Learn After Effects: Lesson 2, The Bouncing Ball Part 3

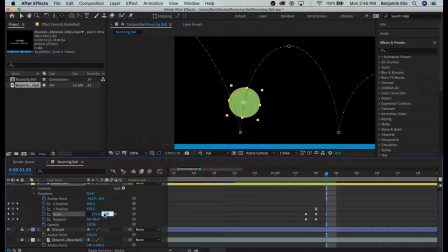So I'm going to do 125 and see if that works, and 75 and see if that works. So as we exit this bottom key, we want to make sure that it's bouncing off and the angle looks much the same.
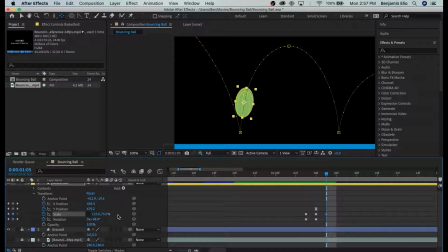So we're going to adjust it, again, in reverse. And I like to take off maybe 5% each time and just start with that. And if we need to, we can change it later, but it's going to lose a little bit of that elasticity as it goes on because the force of the object is being lost every time it hits the ground.
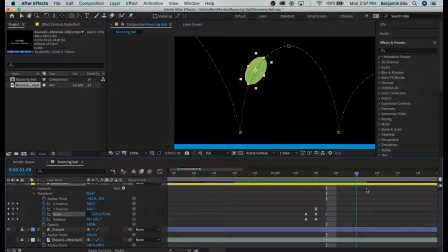So that being said, you know, when it gets to the top here, it still looks odd. It's not regaining its form like a normal basketball would. And that brings me to another point, which is that in the very beginning, it does the same thing.
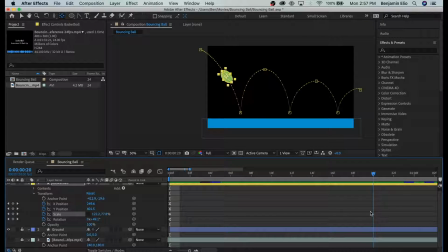It immediately starts warping, right? And we really wouldn't see that kind of a stretch on the basketball. We wouldn't see that kind of a motion blur on the basketball immediately. And so if we were to look at this now, I'm going to zoom out just a little bit.
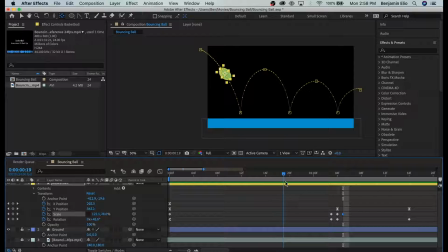Yeah, it looks weird, right? So what we want to do is we want it to hold its form for most of this drop here, since it's moving so slow, and then really sort of speed up at the very end and get kind of stretchy at the end here, you know?
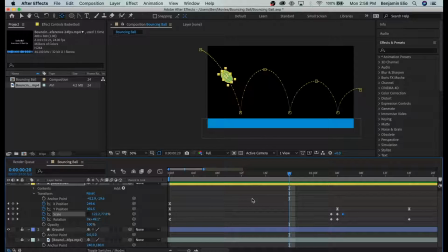So I think right around here, maybe about halfway on this first one, I'm going to go ahead and put a keyframe here for 100, 100. I don't want it to change position just yet. I want it to start kind of squashing and stretching right there.
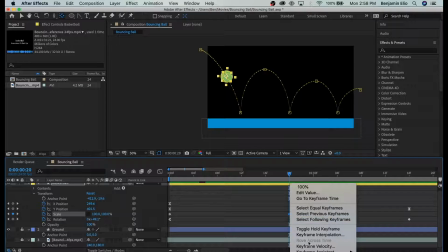And that looks okay. We may even want to add a ease out here so it's not so abrupt.
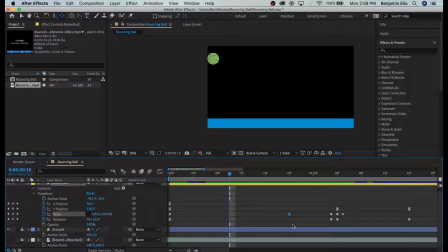So that really like doesn't start squashing till the very end. Yeah, and even that I think is a little extreme. This ball is not that bouncy. It's not like a, you know, like a rubber ball. I mean, it's rubber, but it's not, you know what I mean? It's a big ball, and so it's got a lot of density to it.
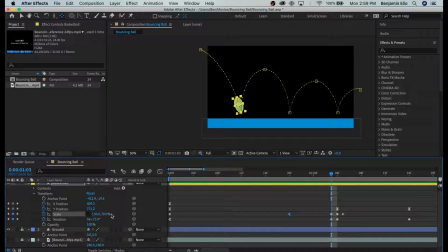It doesn't change shape that much. So I think maybe what our first guess was here was a little off. So I'm going to do 120 and 80. I think that'll look better. And then I'm going to do 80 and 120. And you'll note I'm just clicking on these values and typing in the right value.
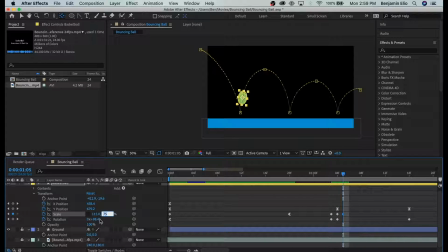And then I'm going to do 115, and I just hit tab to go to the next one. And 85. Yep, that should be right. Yep. Moving 5 each time, and then boom, back up.
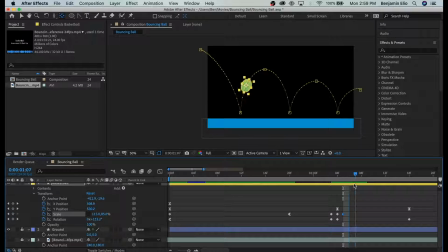And then again, it's got to regain its shape. So again, by the time it's sort of slowed down, we really want that shape to be regained. We don't want it to stay looking like a weird potato or pickle or whatever. There we go. So it's kind of stretching about halfway down.
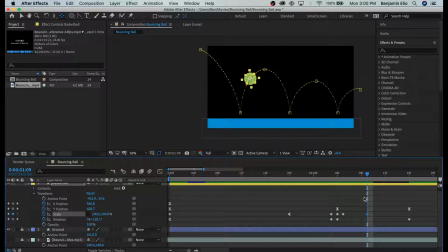It gets loose, it stretches, bounces, and then about, you know, halfway to 3/4 of the way up, it's regained its form. And again, we want it to stay in this form. So we do want to have a keyframe maybe around here, so where it's not moving.
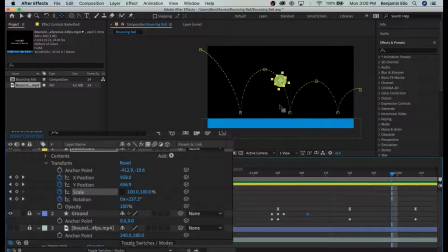So in order to add a keyframe without actually changing the value, to add what we call a hold, H-O-L-D, hold, you would click on this little add or remove keyframe at the current timeline,
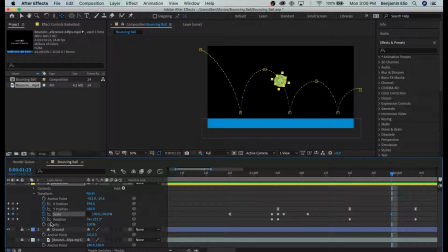which is over on the left, this diamond. And what that does is just keys the values that are there besides scale. And so now it actually has a hold. It holds 100, 100 all the way through here, and then it's going to, again, do the same thing. This time, that drop is pretty severe.
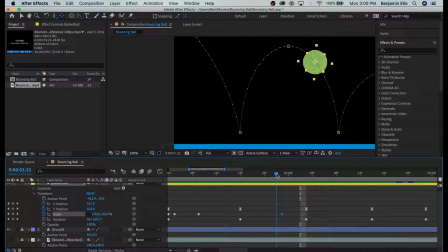So that's telling me something here. It's telling me that maybe I want to pull this back because I don't know if I want it to look that dramatic. We'll see. We'll see if it looks okay. I don't know if I like the spacing on that, but we'll try it out and see what happens.
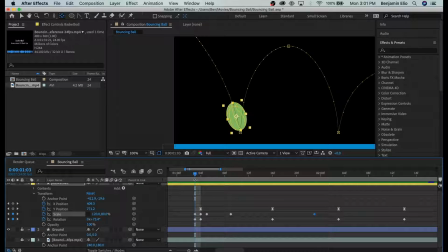So last time when it dropped, we went to 120 and 80%. And then when we bounced off, we were at 115 and 85. So you could imagine, we could do like 110. Maybe that would be a good value. So let's do 110 and 90.